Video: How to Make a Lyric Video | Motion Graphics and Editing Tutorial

Hey there, it's Tom Graham for Envato Tuts Plus. That's exactly where you are. You're on the Envato Tuts Plus YouTube channel. It's great to have you here. Look, today's a very exciting day. I'm really happy to be making this video because the project that we've been working on has just been so much fun. You saw a little sneak peek of it at the start of this video. That's right, we made a music video for a real band.
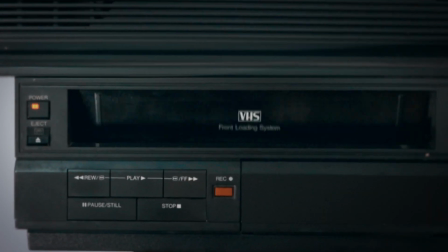[0:31]
It's called Sticks and Stones by the band Damaged Goods Club, and they're a real band. They came to us and said, hey, can you please make us a music video, a lyric video? And I said, yeah, I can do that. And I'm gonna use assets from Envato Elements. So that's exactly what I've done. Everything you see in the music video is an asset from Envato Elements, except for the band photos, of course. Now, Envato Elements is a super easy to use subscription-based service that has millions of assets ready to download if you're a subscribing member.
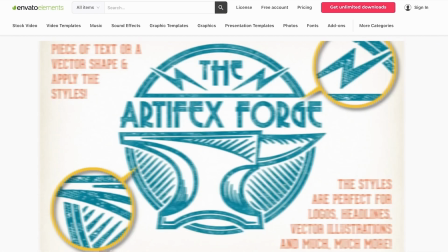[0:58]
And when you download them, you can use them in your projects right away. The licensing is super simple. There's just so much great content up there. There's stock footage, photos, fonts, video templates.
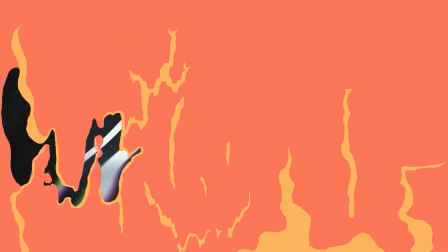[1:08]
You're gonna see me using a heap of video templates in this video. So go and check it out. The link is in the description below. I'm going to be talking a lot about Elements throughout this video. Now, I use probably 50 to 100 assets easily in this music video that I created.
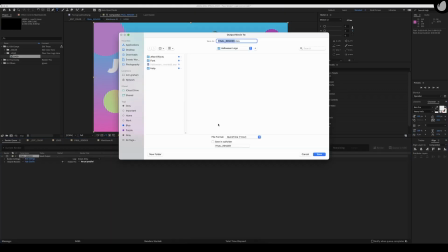[1:22]
I've got about 17 hours of screen recordings as well, so you probably don't need to see all of that.
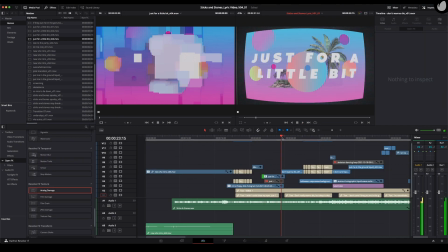[1:27]
What I'm gonna do in this video right here is I'm going to show you how I made the music video, the lyric video for Damaged Goods Club, and how I used assets from Envato Elements. I'm going to pick 5 of my favorite sequences throughout this video, and I'll break it down a little bit as we go. You'll see my screen recordings, you'll see the process sped up a little bit, and I'm going to tell you exactly what I did along the way and why I made certain decisions. It was a super fun project to put together, and it's a really good case study, I think, for how powerful Envato Elements is, that you can make an actual music video using stock assets. Can't wait to get into it. Let's look at it right now.
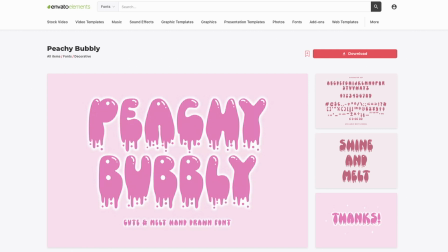[2:06]
That's right, folks, font is king, especially in a lyric video, of course in a lyric video.
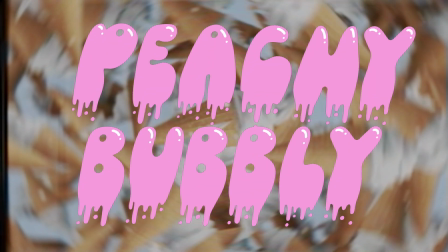[2:10]
And this is one of the first assets that I got from Envato Elements for this project.
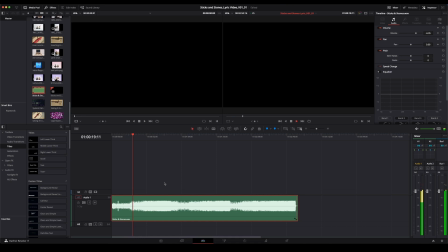[2:14]
It's called Peachy Bubbly, and it's definitely kind of the right look and feel that I'm going for this video, but more on the look and feel later on.
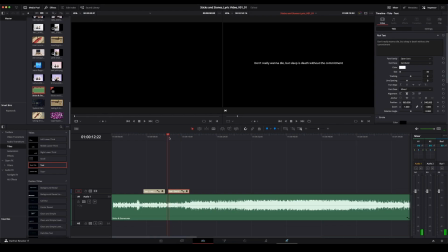[2:22]
First things first though, you'll see me just laying up some text layers here in DaVinci Resolve. This is the program that I did the bulk of the work in for this music video. I'm laying up the text over the top of the song, and I'm just doing it in the most basic, rudimentary way possible in order to begin to get a feel for where everything is sitting in the track.
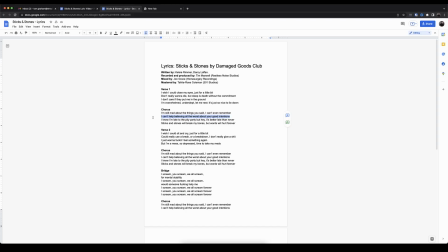[2:38]
Seeing the lyrics represented against the peaks and troughs of the waveform was a great visual way for me to work out how to start fleshing this thing out.
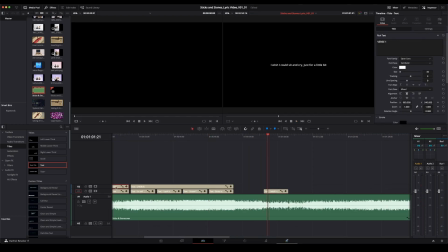[2:45]
Plus, you kind of have to start somewhere, so I highly recommend that this is the place that you start in a music video, especially a lyric video.
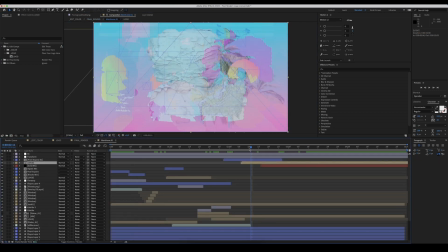[2:52]
The next thing that you've got to do is decide on your approach. Do you have a single word on screen as it's sung, or do you have a phrase or even an entire line?
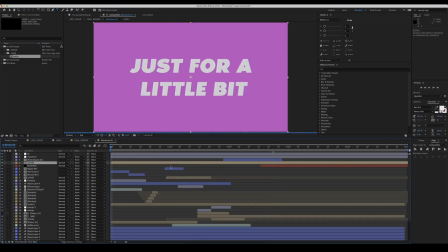[2:59]
For me, I knew that this clip was going to have a bit of a controlled chaos feeling to it with so many different assets,
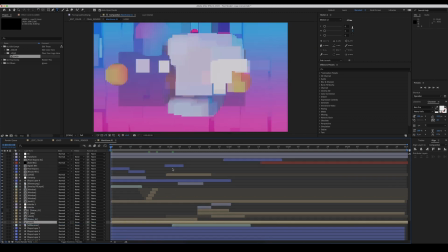[3:05]
and I was very happy to mix up the placements of the words on the fly depending on what fit with the various parts of the song.
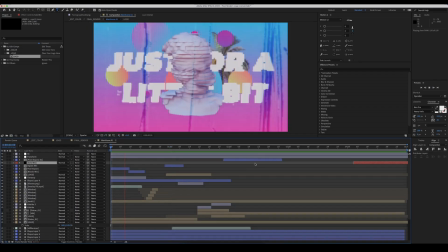[3:11]
You can see here I'm going through and creating a section based on a phrase, just for a little bit, and then you'll see in other sections I've gone word by word just for a completely different feel.
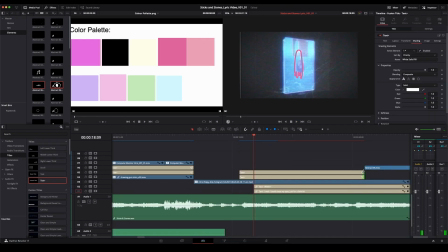[3:20]
What I'm doing here is creating a few text layers and simply writing out the lyrics for this section. So in this case, I wish I could close my eyes are the lyrics that we're working with. The reason I have 2 text layers here is because the font, Peachy Bubbly, has a shine variety as well, and you can see it just adds these little white accents to the top of the letters to give it some texture.
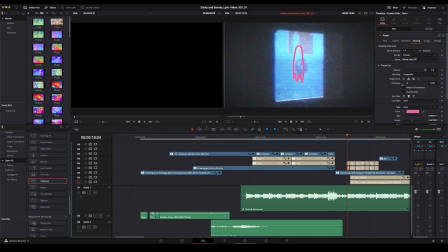[3:39]
You'll see I'm beginning to add some effects to the font layers as well, and I'm just moving things around and trying to get an idea of what sticks. It's all part of a process of trial and error until you get a bit of a clearer idea of the scope of the project and what you're ultimately building.
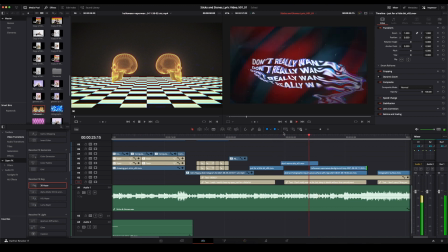[3:54]
Now that I've finished with that line, I've moved on to another section of the video that I want to use the same text effects for.
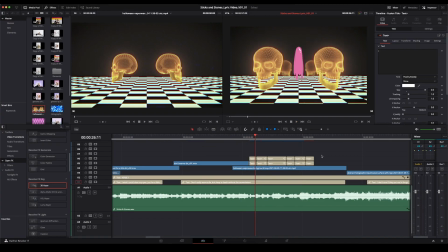[4:00]
So instead of doing it all from scratch again, I'm just cloning what I did previously and bringing that into the next section, simply changing the words to fit the song, as well as doing a bit of retiming.
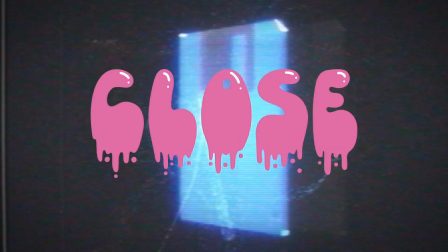[4:09]
Let's play through and just see how it looks.
I wish I could close my eyes just for a little bit.
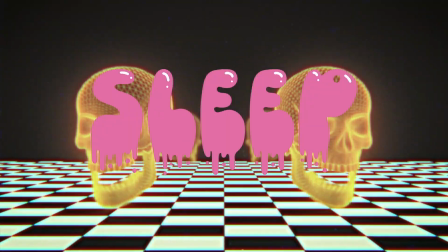[4:17] Don't really wanna die, but sleep is death without the commitment.
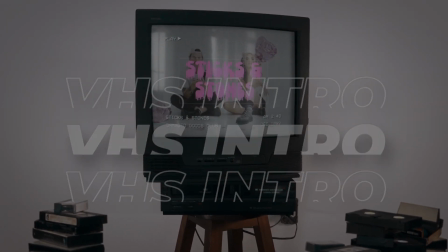[4:27]
Yes, that's right, we're into the intro segment to this music video.
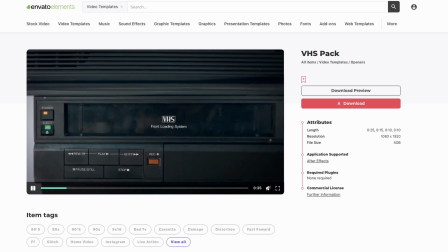[4:31]
I think this might have been my favorite asset to work with in the whole project, as it was just so well put together.
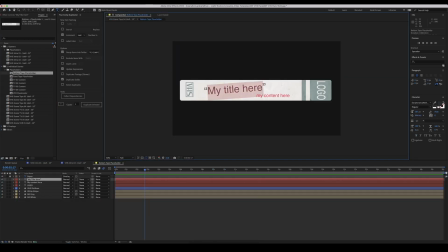[4:36]
You can find this and all of the other Envato Elements assets in an Elements collection linked down below if you do want to try it out for yourself.
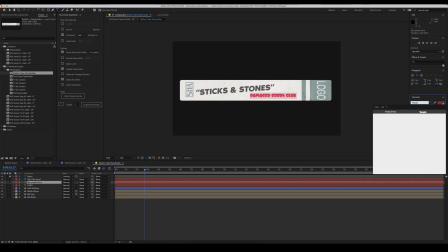[4:43]
Now, like I said, I did most of the work for this music video in DaVinci Resolve.
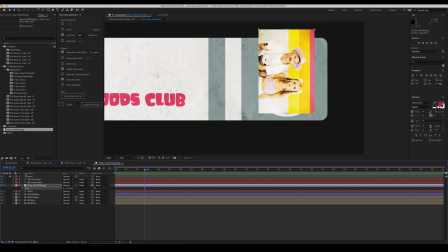[4:47]
However, I did drop into After Effects and some other programs for various sequences, and that was generally based on what asset I was working with.
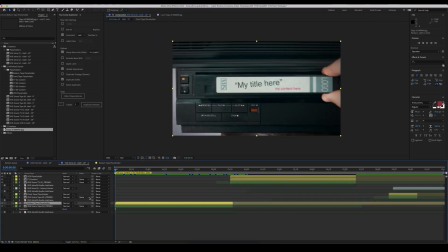[4:54]
In this case, this is a great video template built for After Effects, so that's what I used.
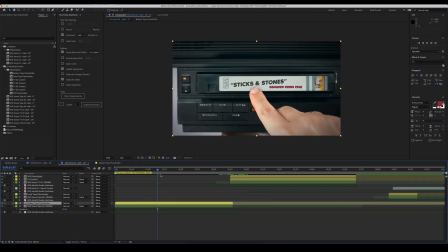[4:59]
You can see here I'm just going through and customizing it for my needs,
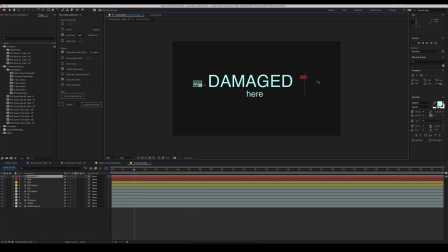[5:02]
adding some images of the band and creating a title sequence here on the VHS tape and TV. I do go back and forward between Resolve and After Effects here,
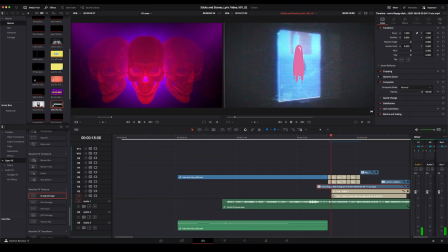[5:10]
just to get the timings right. It's never an exact science working in a round trip between different programs, but with a bit of organization, it does work pretty well.
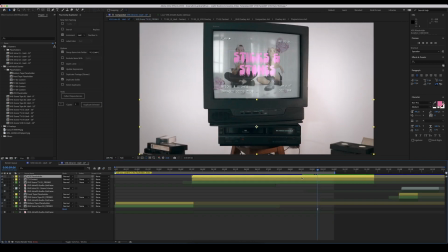[5:20]
When I was satisfied, I got it back into Resolve and lined it up to coincide with the beginning of the track.
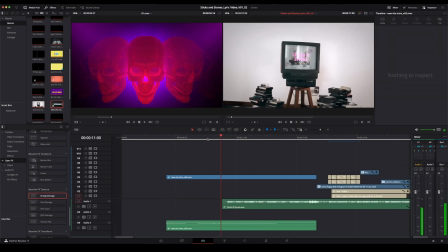[5:26]
I knew that I wanted to have some sound effects here at the start to try and make it feel a little bit more like we actually shot something on set, and then I wanted it to go into the lyric video.
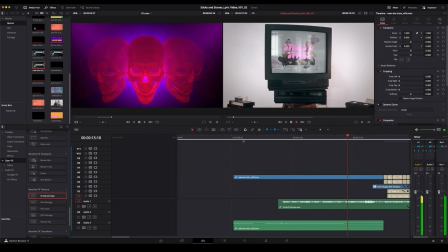[5:34]
And I think with this asset, it came out great. Let's check it out.
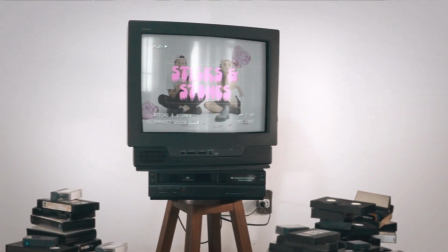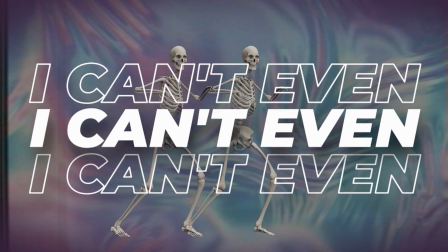[5:46] I wish I could close my eyes just for a little bit.
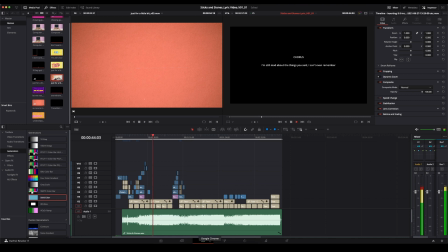[5:52]
Alrighty, for this segment, I actually found another great asset on Elements that was built in After Effects.
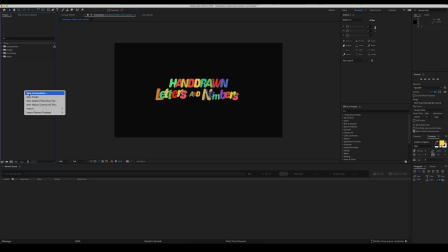[5:57]
It's made up of individually animated letters and numbers, and I took all of those and built out the phrase that I wanted and then brought it back into Resolve.
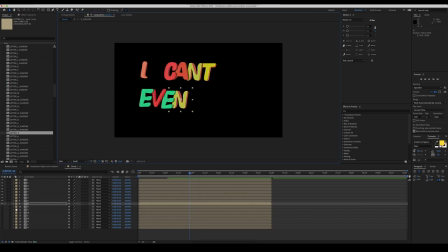[6:05]
You can see here I'm crafting the words and layout in After Effects, and it's important to be thinking about how this will be laid out on the actual video during this step, otherwise you'll have to come back and forth quite a bit to make sure you get it right.
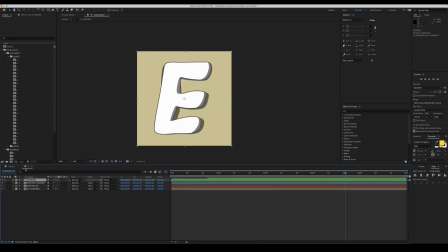[6:16]
The next step was to remove the color, as I wanted these letters to be white with a grey shadow, which in this case I had to do one by one.
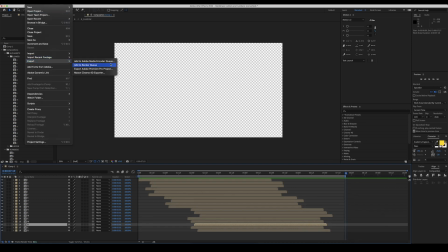[6:24]
I then exported the sequence, making sure to render it with the alpha channel on so that it would be transparent in Resolve.
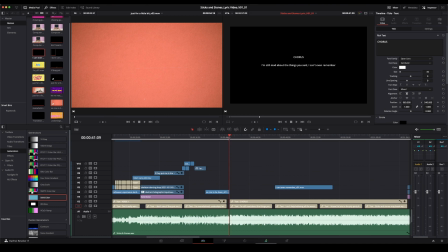[6:31]
Once that was rendered, I brought the sequence into Resolve and spent quite a bit of time finessing it to make sure it all lined up with the timing of the lyrics.
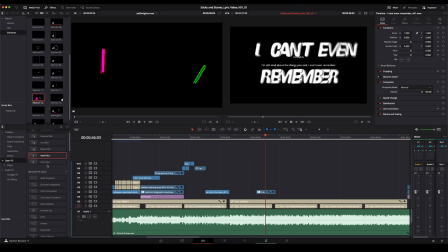[6:37]
And I did this using the speed ramping tools in Resolve. So I went through and I played with a bunch of the built-in video effects in DaVinci Resolve. And as I was going through, I stumbled on these radial blurs and I just thought it looked really cool. So I kept tweaking settings and trying new effects.
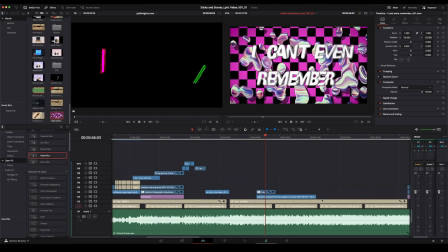[6:51]
And by the time I was done with this really simple sequence, it turned out to be probably one of my favorite looking ones in the whole piece. It has this old school kind of ska vibe to it that I really love.
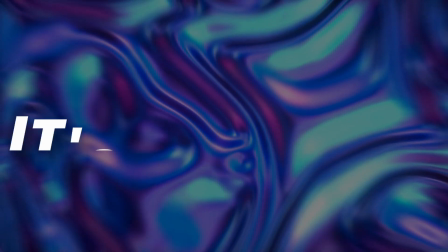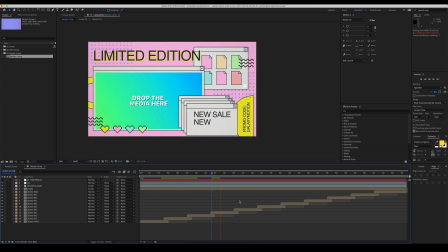[7:08]
Now, when Kelsey from the band first approached me about doing this video, we talked a lot about the look and feel of the band.
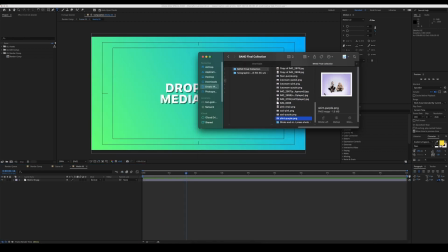[7:14]
They're very stylized and have this kind of late 90s, early 2000s, millennium bug, Y2K thing going on, whilst also being a rock band.
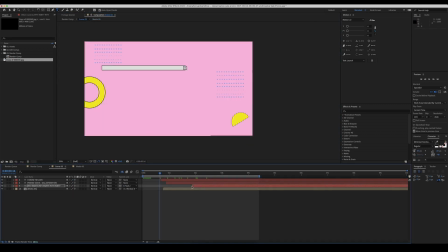[7:22]
So I set out to try and find something that looked a little bit like a 90s webpage and ended up finding this asset.
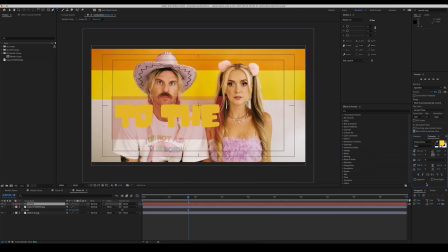[7:27]
It also happened to be a great place to get some images of the band into the video as well. And I loved working with this asset as it was a really simple one to quickly and easily make it my own while still retaining that really stylized look.
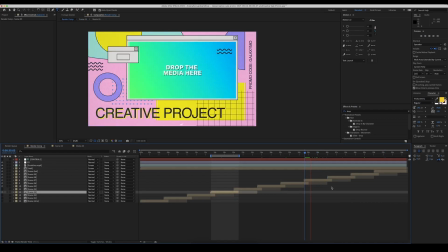[7:41]
You can again see the back and forth round trip I make between After Effects and Resolve to make sure that I'm getting the timings right and that everything is lining up.
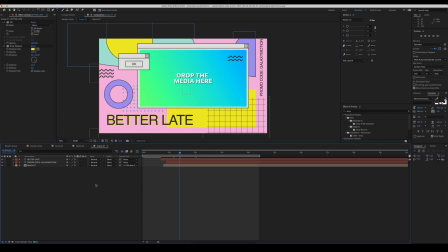[7:49]
What's your workflow between After Effects and Resolve like? Or maybe between Premiere Pro and Final Cut Pro or After Effects or whatever it is that you're working in. Let me know in the comments how you would tackle a project like this.
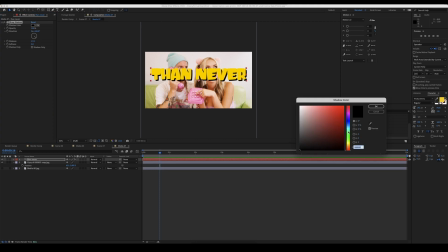[8:00]
I'm really interested to know what other people would do.
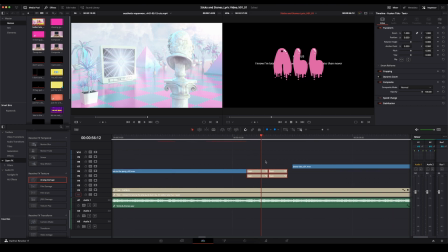[8:03]
So whilst I was creating these two webpage sequences, I realized that there was this gap in the middle that said, "but hey," which I really liked.
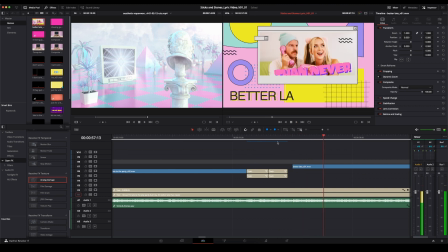[8:11]
Because it was so quick, I decided to just bring out the peachy bubbly text again into that section and again played around with
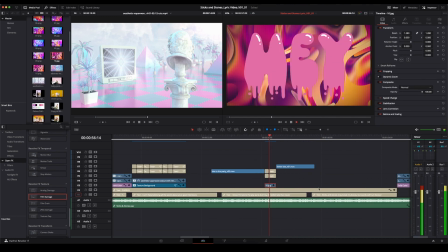[8:17]
some inbuilt effects and some background assets from Elements to see if I could come up with something fun.
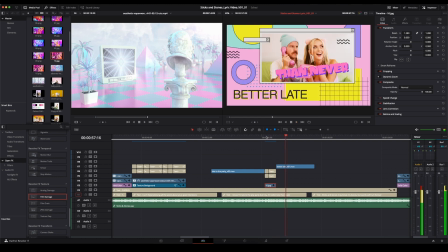[8:21]
And that I did. I love this little call out.